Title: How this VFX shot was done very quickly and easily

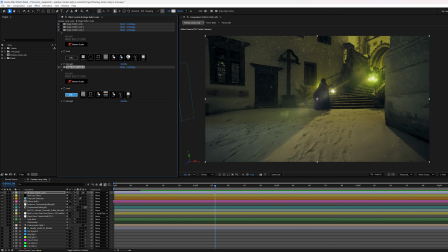12:21 For example, if I turn off this instance of Magic Bullet Looks and load this one up, this is where I was working on the more spooky looking version of it.
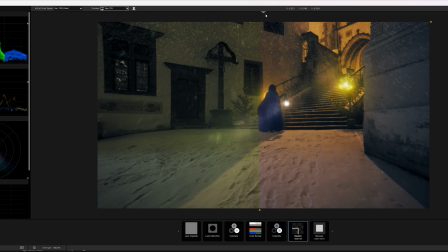12:28 I can look and say, hey, do I want the more fantasy or the more spooky version? And this reference library here, it sticks with you through any instance of Magic Bullet Looks.
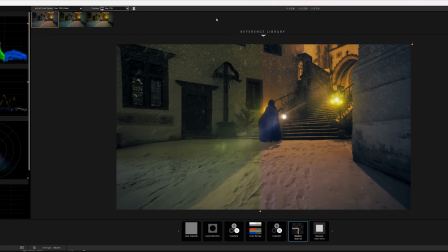12:37 So if I open Magic Bullet Looks in Premiere Pro, I'll get to see these there as well, or any other host for Magic Bullet. It's just a great way to have a little library on hand so you can make sure you know what you're doing. And there's one more little trick I want to talk to you about.
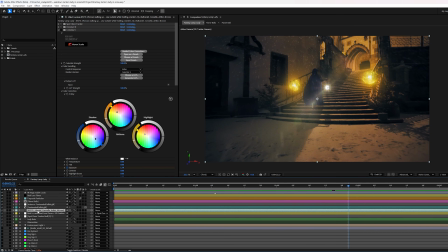12:48 I really want to make sure her dress would pop. Back down on the original copy of the footage, I've got Colorista here.
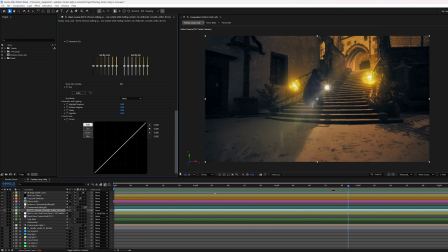12:54 And did you know that Colorista has a little keying option down here?
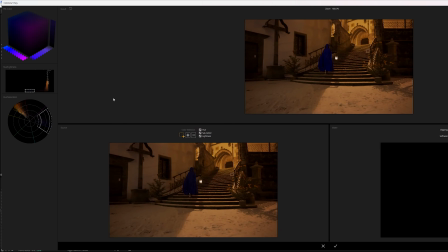12:58 So on the original footage, I hit edit. And here in the keyer, you can grab colors and add to them.
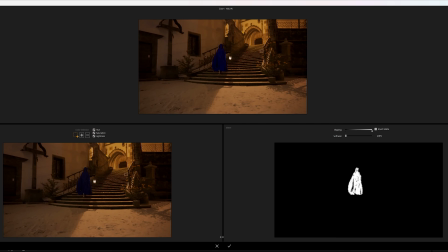13:06 And I pulled out her dress.
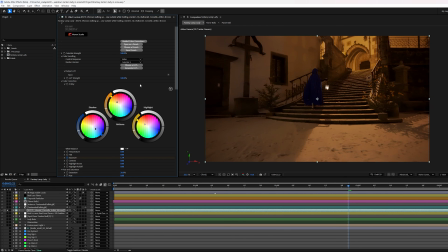13:07 And when you do a key down there, it means anything you do in this instance of the Colorista effect will affect just the area that you've keyed. So, as you can see here, it makes that blue on her dress pop just a little bit more.
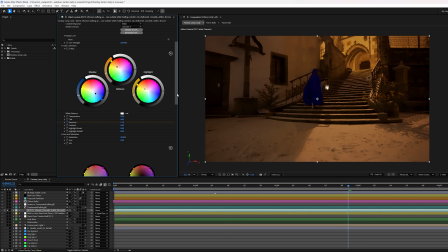13:19 I've pushed up the midtones and shadows and highlights different areas and bumped the exposure up significantly.
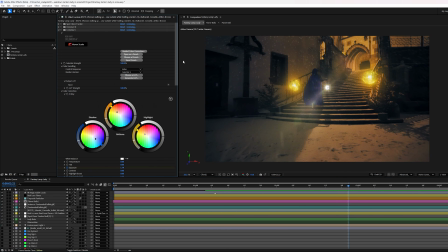13:25 So if I turn everything else back on, you can see before and after,
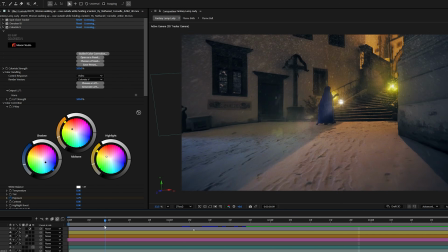13:31 it really just adds that little extra kick of color to her that makes her stand out in the scene as our heroine even more.
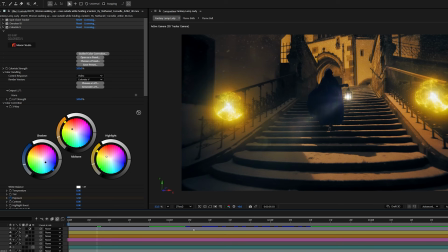13:38 Here again, before and after, and at the very end, before and after.
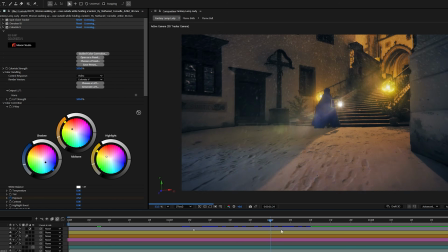13:44 It really makes that blue come out and pop against the yellow of the rest of the scene. So I hope you enjoyed this little bitty breakdown of the visual effects on this fantasy shot. If you did like it, make sure you hit the like button and maybe ask questions in the comments or just tell us how much you enjoyed it. And if you make any visual effects shots using Red Giant tools, make sure you tag Maxon Red Giant on social media channels because we all love seeing what you make with these tools. See you next time.